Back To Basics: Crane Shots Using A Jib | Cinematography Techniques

Hey guys, how's it going? This is Todd with Shutterstock, and in this video I'm going to teach you all about crane shots.
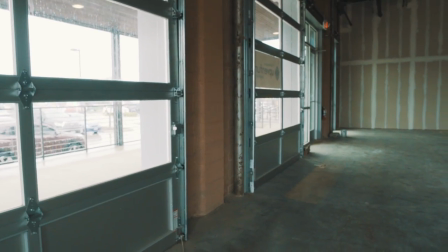So, what is a crane shot? Well, it's basically when the camera moves up and down like this. So you got tilts, pans, tracking shots, dolly shots. This is when the camera moves physically up and down.
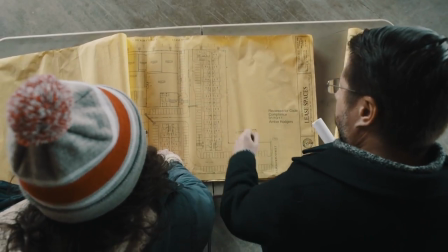0:29 And to do that, you need a piece of gear called a jib. And this particular jib right here is called the Kessler Pocket Jib. Like its namesake, you can fit it right in your pocket. I'm just kidding. This particular jib is really easy to set up.
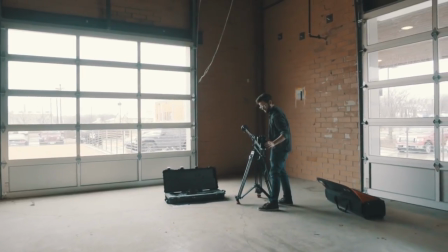0:44 It's really quick. It's really small. And I highly recommend it just for your standard kind of location type shoots.
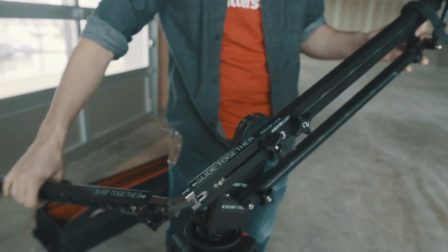0:50 This one's a pretty small style one. You can really only fit a certain size of camera on there. There's obviously ones with big giant remote heads where there's a guy with like a joystick.
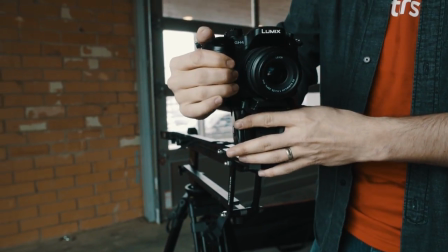0:59 You know, the kind of stuff that you'd see floating over like a Justin Bieber concert.
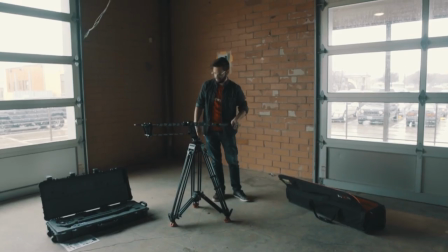1:05 Now, the main function of a jib is to basically extend your camera out over a tripod, and as you move the camera up and down, it keeps the camera level. So, as you see there, as the camera is moving up and down, the lens is staying level or parallel to the ground.
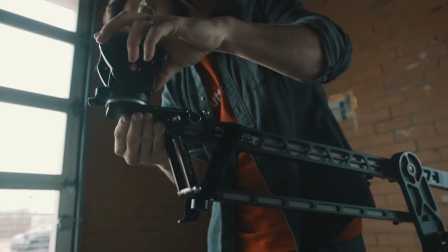1:23 Now, in this case, we have a tripod head on the end of it, And what that allows us to do is basically make a camera move as we are doing the jib movement.
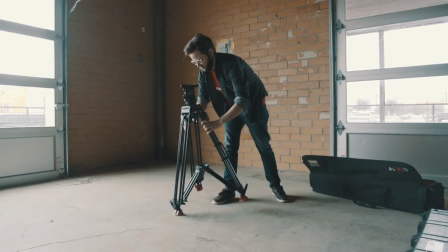1:33 So how does a jib work? Basically, you have a set of sticks, which is, you know, your tripod. Off of the tripod, there's a panning action where you can move the camera side to side.
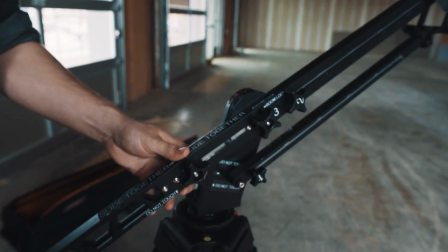1:43 And then obviously you have the fulcrum, which is where the center of gravity is going to be.
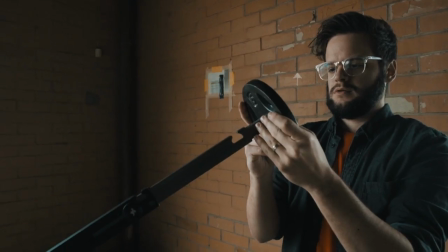1:48 And every jib is going to have some sort of counterweight system. So in this case, we just have a 2.5 pound weight. And the goal of the counterweight is to basically allow you to let go of the jib and the weight is all balanced throughout.
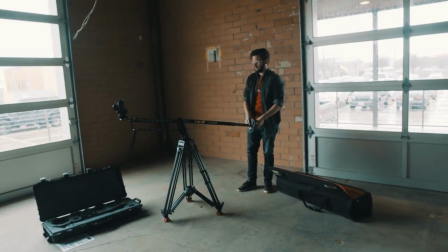2:05 And a properly balanced jib allows you to make very smooth motion. So what are some good times to use a jib shot?
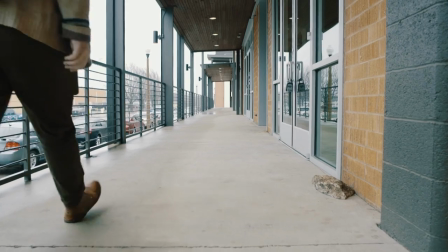2:12 Well, one of the main ones is for establishing shots. You always want to give your audience some sort of idea of where they're at. Now a lot of times you'll just throw in a wide lens, stick it on a tripod and get a nice wide shot and that's totally fine.
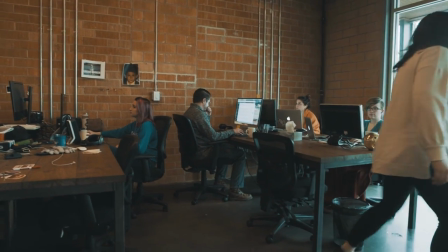2:24 But in this case we want to add a little bit of motion.
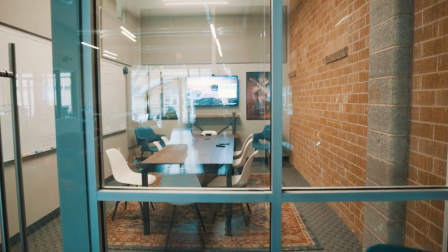2:28 So if you're going to do an establishing shot and you'd like to just put a little extra spice on that bad boy, use a jib shot.
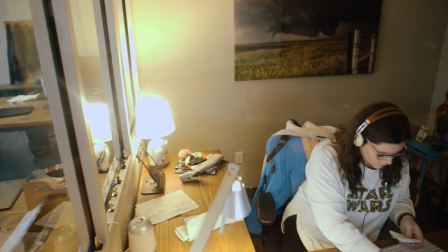2:34 And it just, you know, it's production value, it looks nice and it really brings the audience into your scene. Another great example of one of the benefits of using a crane shot is it allows you to put the camera in places that you wouldn't with the tripod. So say you want to get kind of a neat top-down view of something, a really easy way to do it is with a jib.
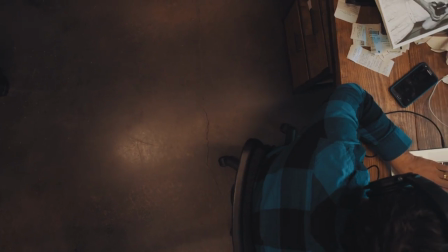2:54 And right there, you've got a really nice top-down shot that you can extend kind of over a table.
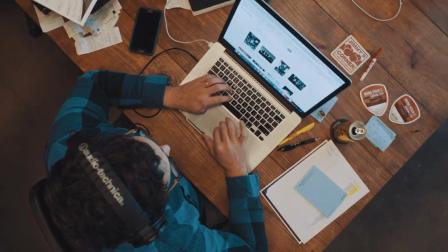2:59 Or also say you want to get a top-down shot of someone working at their desk or something like that for a corporate video. This is a great way to get that shot. When you're doing a crane shot, it's always a good idea to think about your foreground.
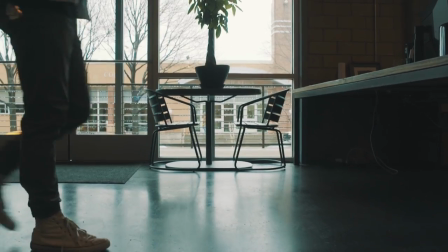3:12 Foreground is really important. If you have something in the foreground, say a chair, someone walking through the frame, or even like a fence or something like that,
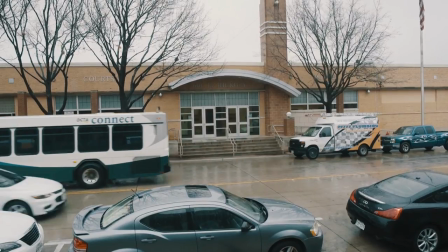3:20 the movement of your camera is going to be quite a bit more exaggerated and it's going to give it more of a cool effect.
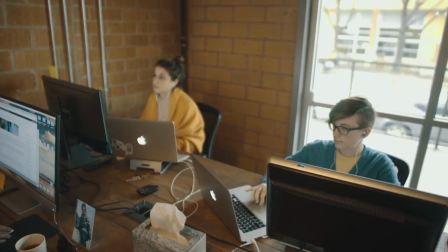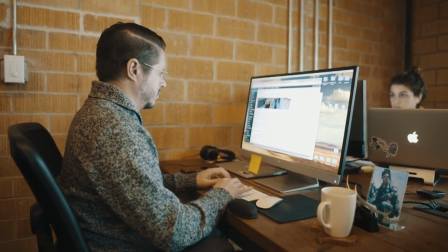3:32 So those are just some of the basic thoughts and ideas behind Crane Shots. Definitely give them a shot. They're a lot of fun. And as always guys, thanks for watching.